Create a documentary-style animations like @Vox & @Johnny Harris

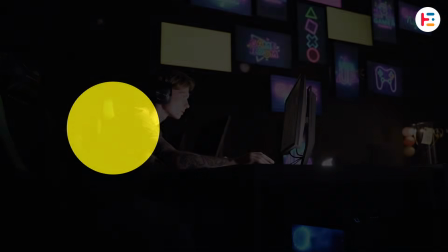Have you ever noticed how documentary channels like Vox and Johnny Harris
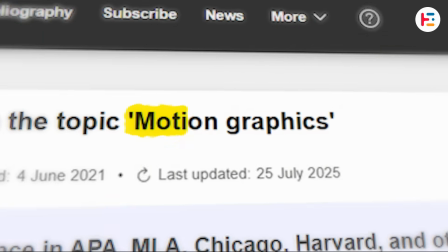seamlessly jump between dozens of headlines while keeping your eyes locked on the same piece of text?
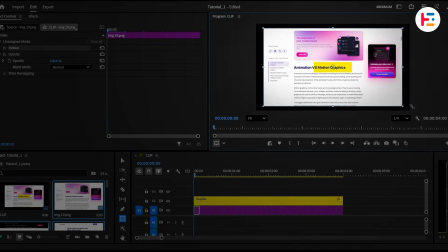That technique is called a text match cut, and in this video, I'll show you exactly how to recreate it inside Adobe Premiere Pro.
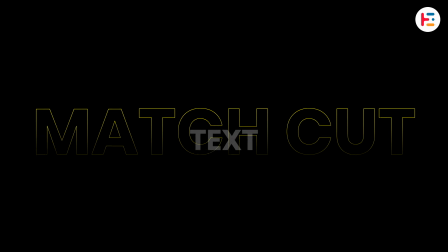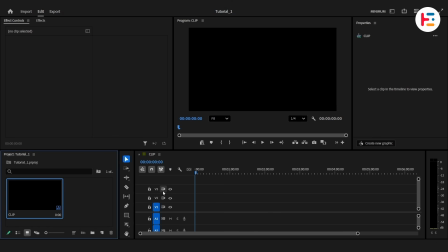Instead of jumping straight into Premiere Pro, let's start with our screenshots.
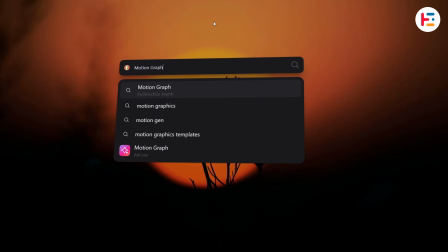Open your browser and search for a topic you're interested in. It could be anything. Here's one article.
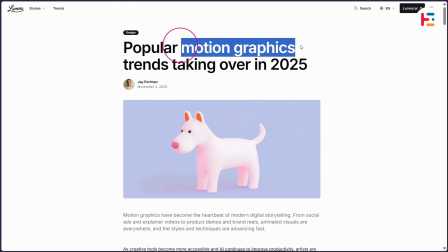Notice how the headline clearly relates to our topic. That's exactly what we're looking for.
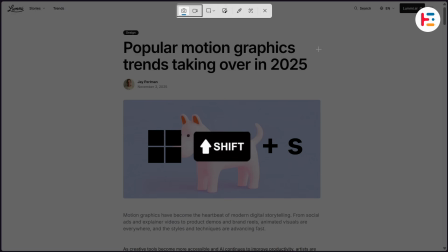Now let's take a screenshot. On Windows, press Windows-Shift+S. And on Mac, press Command-Shift+5.
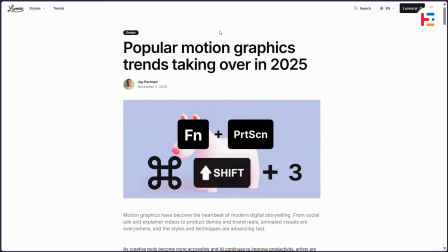But if you want the quick start, you can use Function plus Print Screen to capture the entire display instantly.
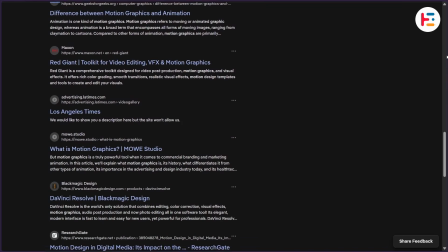With similar approach, you can take screenshots from multiple websites. The more headlines you collect, the more convincing and dynamic your final animation becomes.
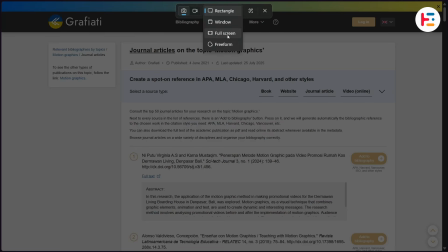For this project, I'm grabbing 24 different screenshots in total. 5 minutes later.
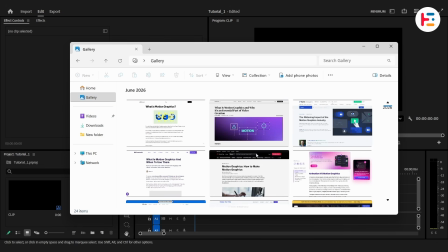Once you've collected everything, open your gallery folder. On Windows, screenshots are usually saved automatically.
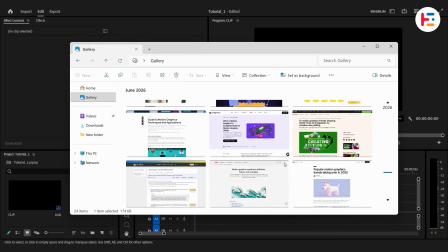Here are all the screenshots I captured. Simply select them and drag them into your Premiere Pro project. And if you can't locate your screenshots, don't worry. You can find them inside the Pictures folder under your user directory.
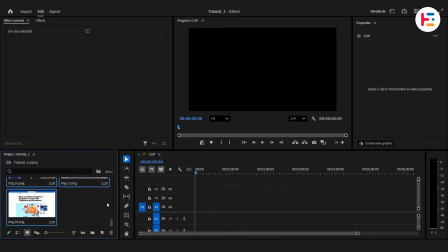Mac users can follow this file path shown on screen. Now select all your screenshots, right-click and choose Speed Duration.
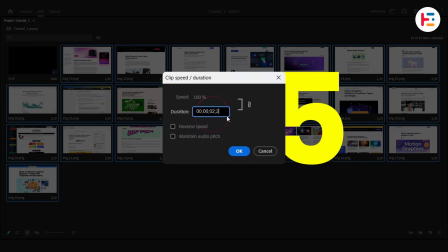I'm setting mine to 5 frames each, but feel free to use a value that matches the pacing of your edit.
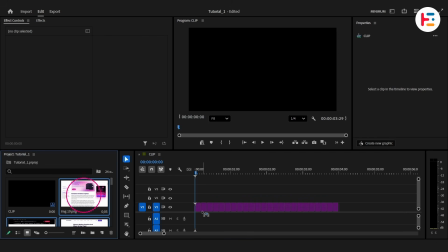Next, drag all the screenshots onto your timeline. At this point, if we play it back, everything feels messy.
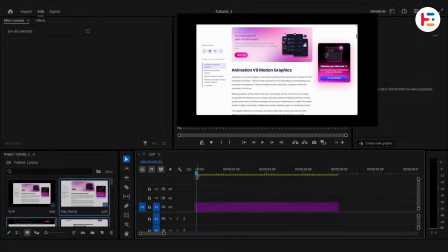The headlines jump around and our eyes don't know where to focus. This is where we need every headline to appear in exactly the same position.
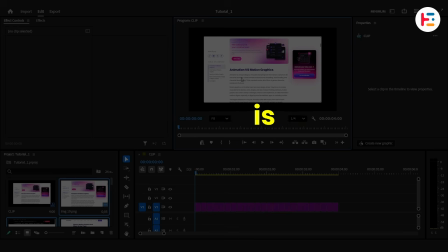One way to do that is by turning on rulers.
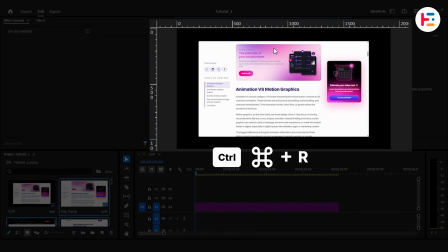On Program Monitor, press Ctrl or Command R, then drag out guides and create a frame around the headline area. As you move through each screenshot, reposition and scale the image so the title fits inside that guide box. But there's actually a faster method that I prefer. Create a rectangle shape.
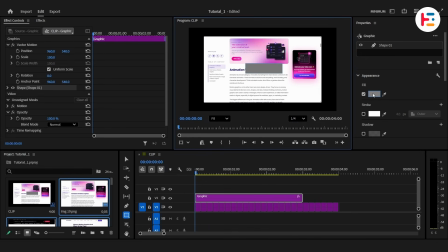Place it directly over the headline area. From the Properties panel, let's change the fill color to yellow. Then use the alignment tools to perfectly center it on the screen. Now go to Effect Controls and change the blend mode to darken.
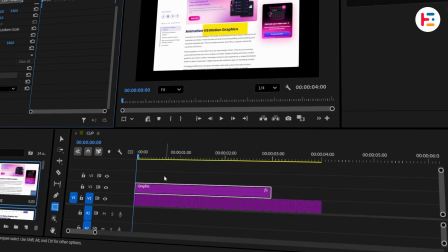Instantly, the headline is highlighted. Extend the shape layer across the entire sequence because we'll need it for every screenshot.
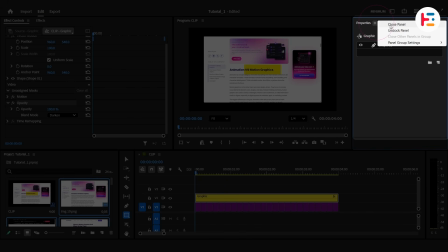For that extra working space, I'll go ahead and close the Properties panel. Now select your first image.
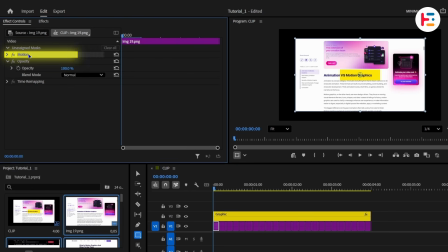And on Effect Controls panel, if you click on Motion section, you'll be able to see motion controls.
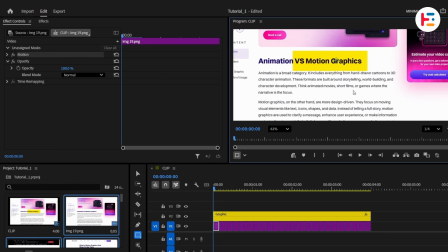Scale and reposition the screenshot until the headline sits perfectly inside the yellow highlight box.
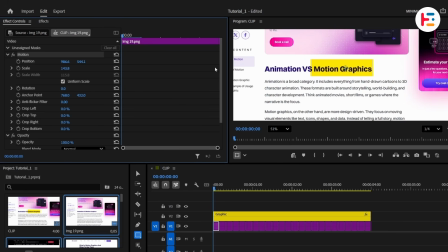You can adjust it visually or type precise values if you want more control. Then repeat the process for the remaining screenshots.
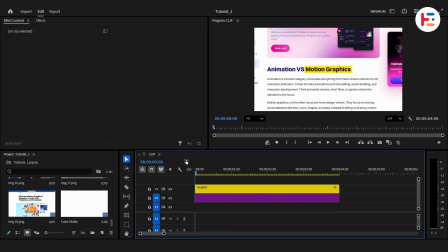15 minutes later. Once you've aligned everything, play it back. Now all the headlines appear in the exact same location.
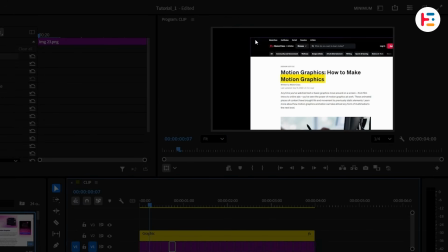But there's one thing still bothering me. The black backgrounds. Let's fix that.
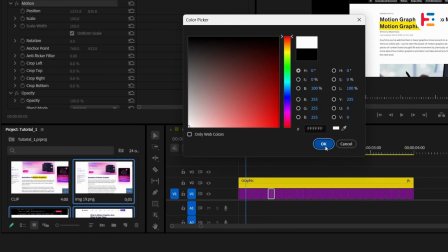Create a new color matte and set it to white. Move all your screenshots one track above it.
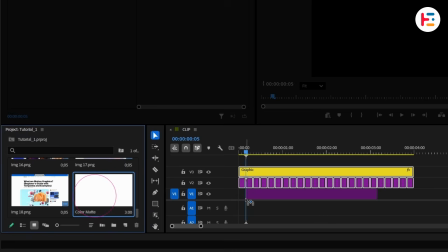Then place the color matte underneath and extend it for the entire duration.
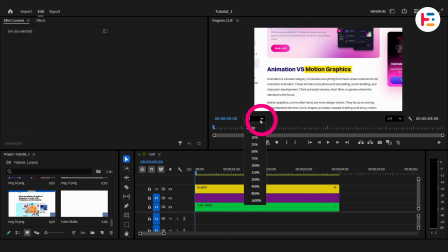Immediately, the sequence feels brighter. Let's turn this basic highlight into a paintbrush stroke.
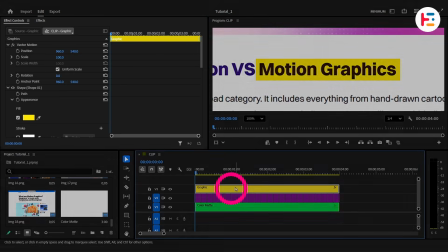With the yellow shape layer selected, head over to Effects panel and search for the Roughen Edges.
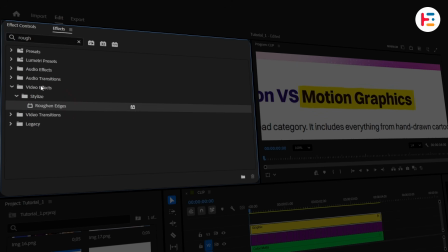You can simply double-click to apply it. From the Effect Controls panel, increase the border value slightly.
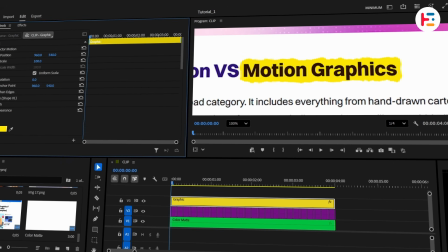Small detail, huge difference. Now instead of a sudden jump, we want to animate this highlight so it flows across the text.
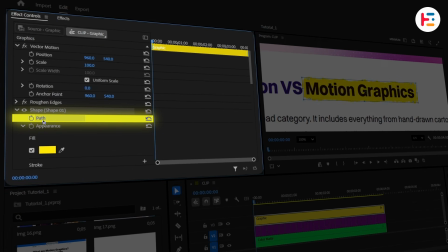You can animate the shape's path, but for this project, I'll animate scale instead.